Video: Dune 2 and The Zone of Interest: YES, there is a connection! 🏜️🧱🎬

My friends, buongiorno. Two beautiful sequences, one from the Zone of Interest and one from Dune 2.
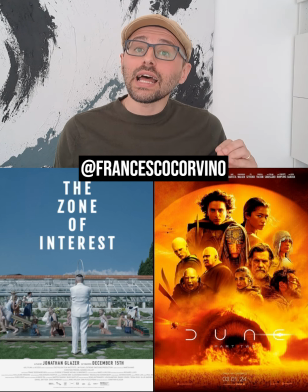What could they ever have in common? Well, very little, except for a masterful use of monochrome infrared.
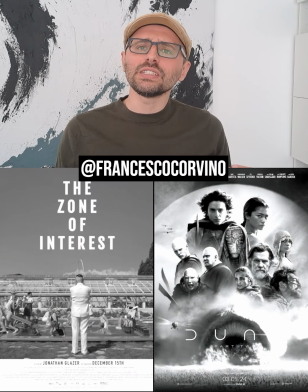It's great to see how you can use similar techniques to tell such different stories.
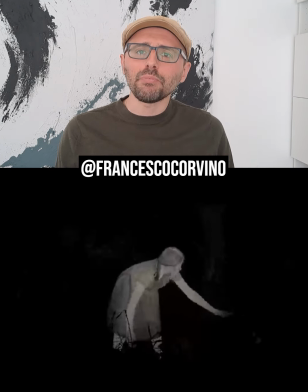This sequence in Zone of Interest, where a girl hides apples for the prisoners at a concentration camp in the middle of the night.
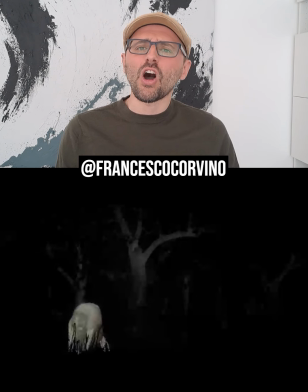The director didn't want to show the horror of the Nazi machine with that dark, ominous atmosphere we've seen in so many movies. It's a very realistic portrayal, and no filming lights,
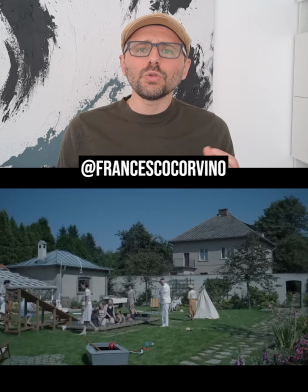and no significant color grading makes the period we think so far removed feel so disturbingly close to us.
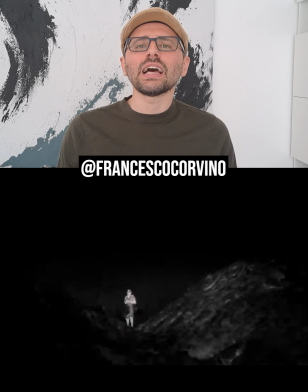But this sequence is in the middle of the night. I mean, how do you shoot it without lights? And this is where infrared comes in. They used an infrared camera provided by the Polish military, which records temperature instead of light.
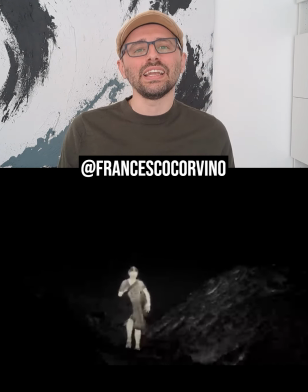But why did they really use this technique here? Because it perfectly fits the film's aesthetic.
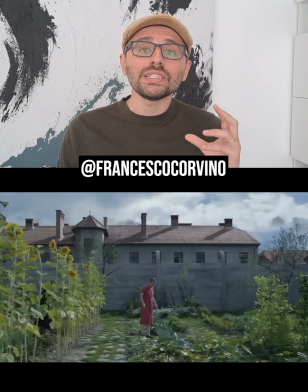That's why. In the film, the darkness of the world we see by day is portrayed as full of light and color,
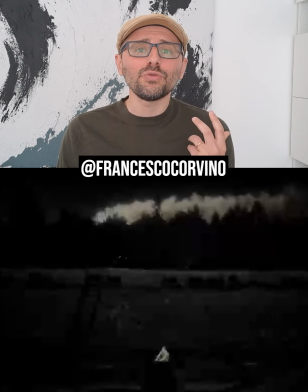while this sequence had to be the exact visual opposite, almost a negative.
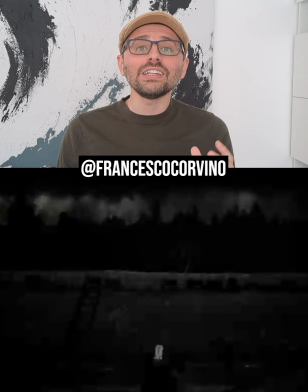You know why? It's because in the darkness of the infrared imaging, we finally see the only glimmer of hope,
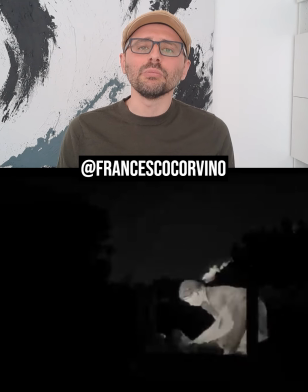the only gesture of kindness in the entire film. The girl literally shines like pure energy.
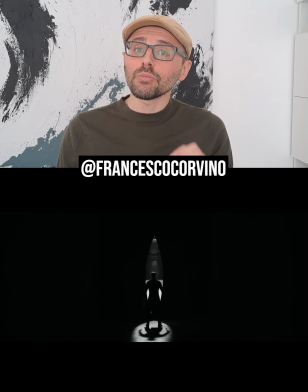Now, Dune, similar technique, still monochrome infrared, but here the reason couldn't be more different.
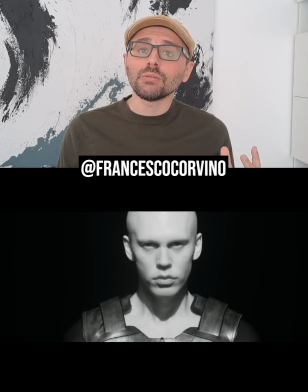We are on Gidi Prime, the Harkonnen planet. Here the sun is like no others.
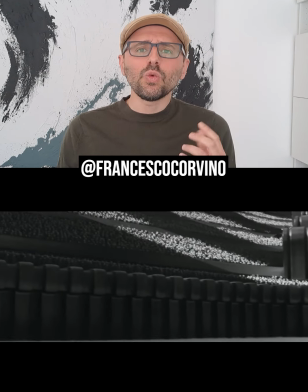Instead of revealing colors, it kills them, and the world as seen in daylight becomes a harsh black and white reality.
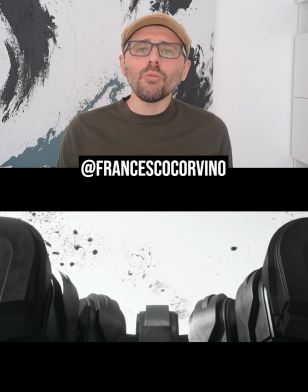Now imagine for a moment having been born in a place like that.
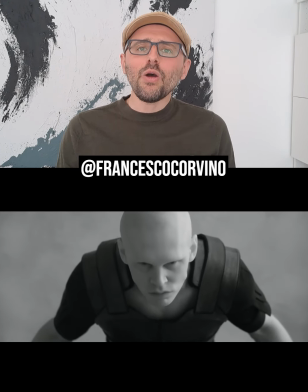Seeing such an environment every day, how would that influence your psychology, your view of the world?
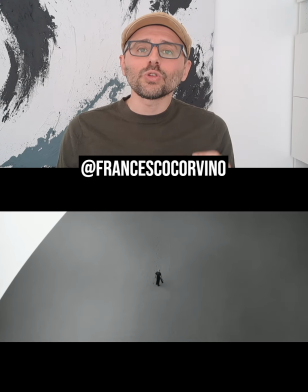And that's exactly what the director wants you to do by using infrared,
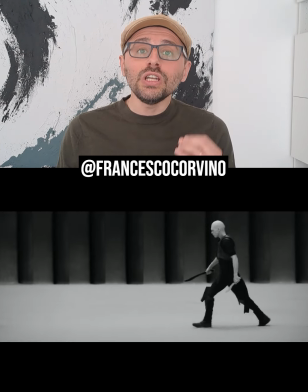is showing you reality as seen from the unique point of view of a civilization from another planet.
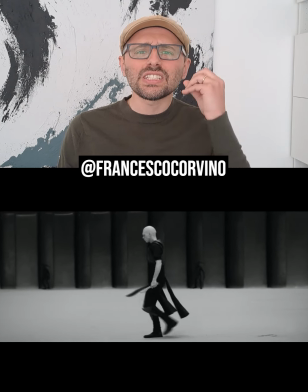This is such a central idea in the book,
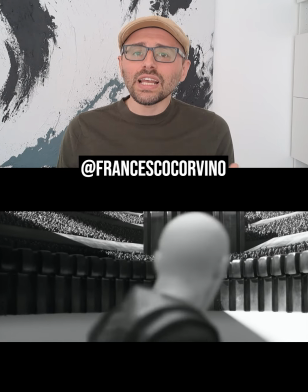that the culture and characteristics of a civilization are influenced by the type of world it inhabits.
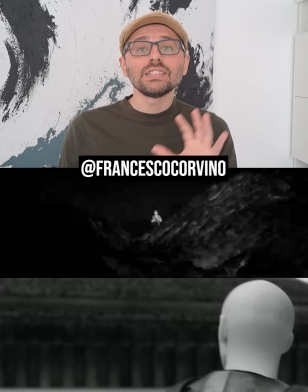Monochrome infrared. Similar approach to very different problems.
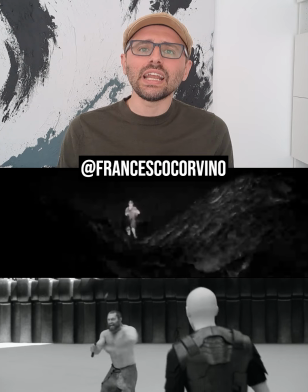And I love when you take the same technique and you make it yours, creating something unique.
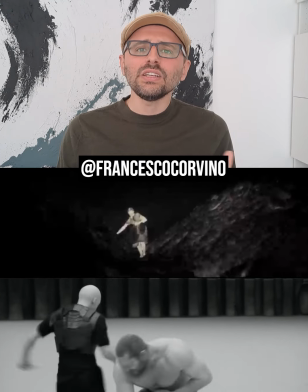You know, if you're a storyteller, a creative or a designer, remember, a technique is just a technique.
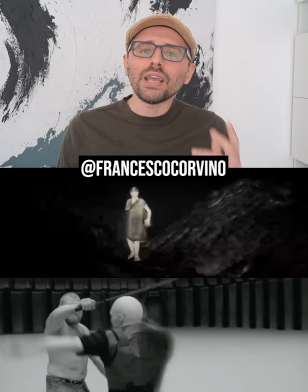It's the vision of the person behind it that makes all the difference. Ciao!